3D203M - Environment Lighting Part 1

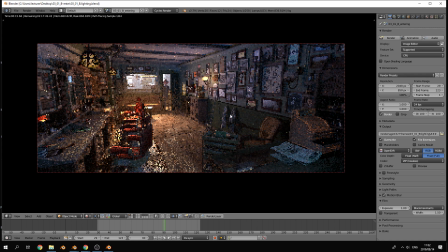This 2.79. Yes, is that what you said? Yes. I miss flogging students with a stick, but now we can't have it with even one, can we?
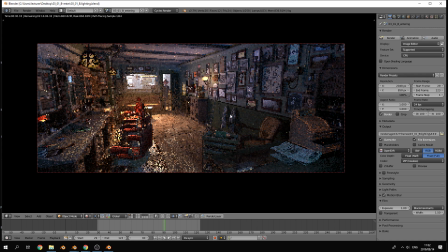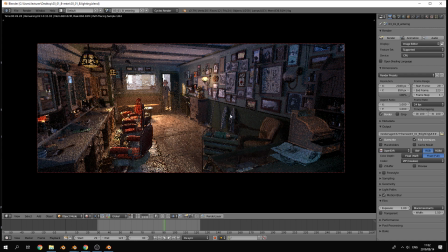I'm just waiting for that just to get, that's still only rendered one sample, so I'm just waiting for it to get like another sample or two, to sort of a nice baseline to look at.
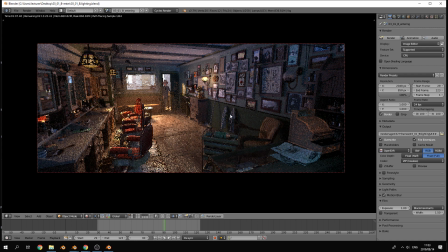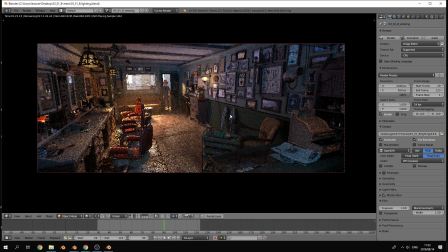You can if you have a Blender Cloud subscription, which costs $12 a month or something like that.
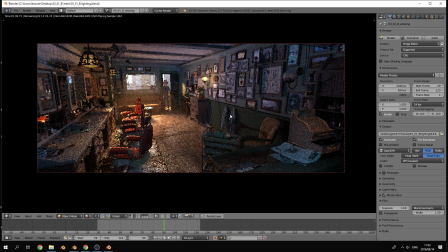$10 a month. It's $14 if you only get a month, and then you download everything and then you turn it off again. Okay, well, let's just wait there. It's still only done one sample. Okay, so things I just want you to take note of, first of all, is just
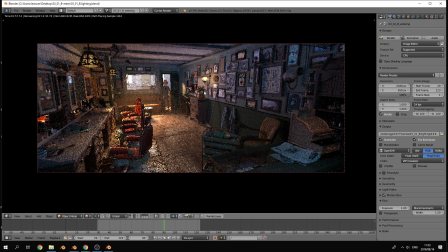how they've used light in this scene to really go and sculpt out certain areas of the image. Okay, so clearly we have, in terms of the lighting, very warm sections and then otherwise very gloomy cold sections.
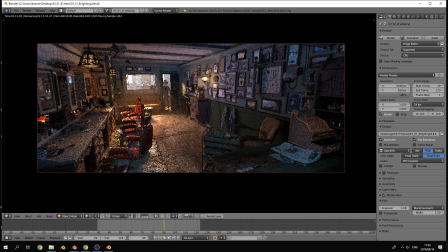And also, if we look at the light which is coming from outside, there it is still like a fairly natural kind of color. Okay, so we don't really have this very orange light coming through the window,
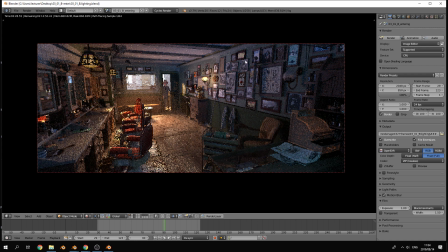but we do have very like orangey bits of the scene, and then also very like colder bits, like this blue cast to the rest of it. So more of an artistic approach to it. There's sample number 2 done after 2.5 minutes.
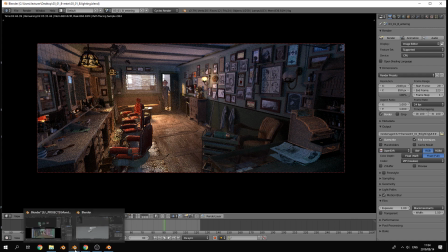So at 1,000 samples, you can imagine this will take forever. But anyway, so we're going to go and go through what they've actually done to create this kind of light setup. In terms of interior renders, one approach that people sometimes take, but more for like
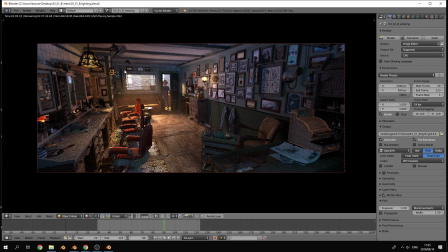architectural renders, is any light that shines from outside then goes and realistically illuminates the inside of the room. Okay? So if you, in the real world, have an empty room or a room with a window and no other light sources in the middle of the day,
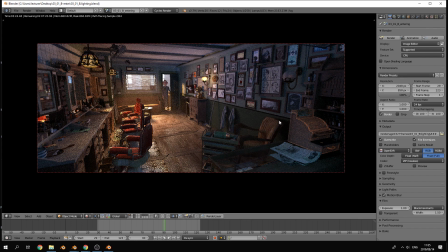generally that light fills up that entire room. Okay? However, that is a very slow process and a very, very render-intensive process. So that takes forever to get clean renders. Okay? So what they've done here is, in fact, not that.
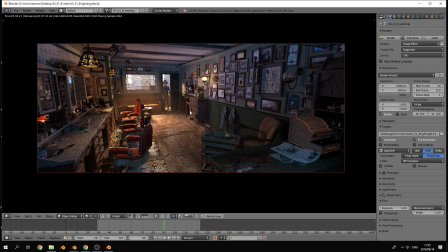Okay? And that's something that I want you guys to notice. And then the other thing is, what you'll notice is how they use light to kind of pinpoint elements of the environment that are either important narratively or just to enhance the clarity of the actual render.
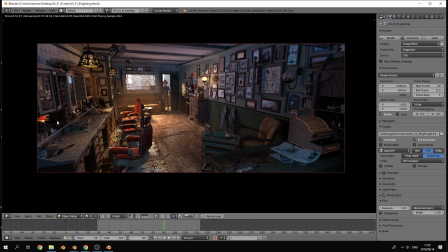Okay, so we can see objects better. It's very easy when we have very detailed environments that either we overlight it or we underlight it in a way that it all just goes like flat, okay, and we lose a lot of detail. So you need to light it in a way that we maintain the contrast of it so that we can clearly
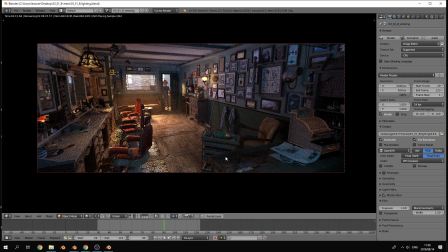identify the different elements of the environment without really, taking too much time or effort to do so.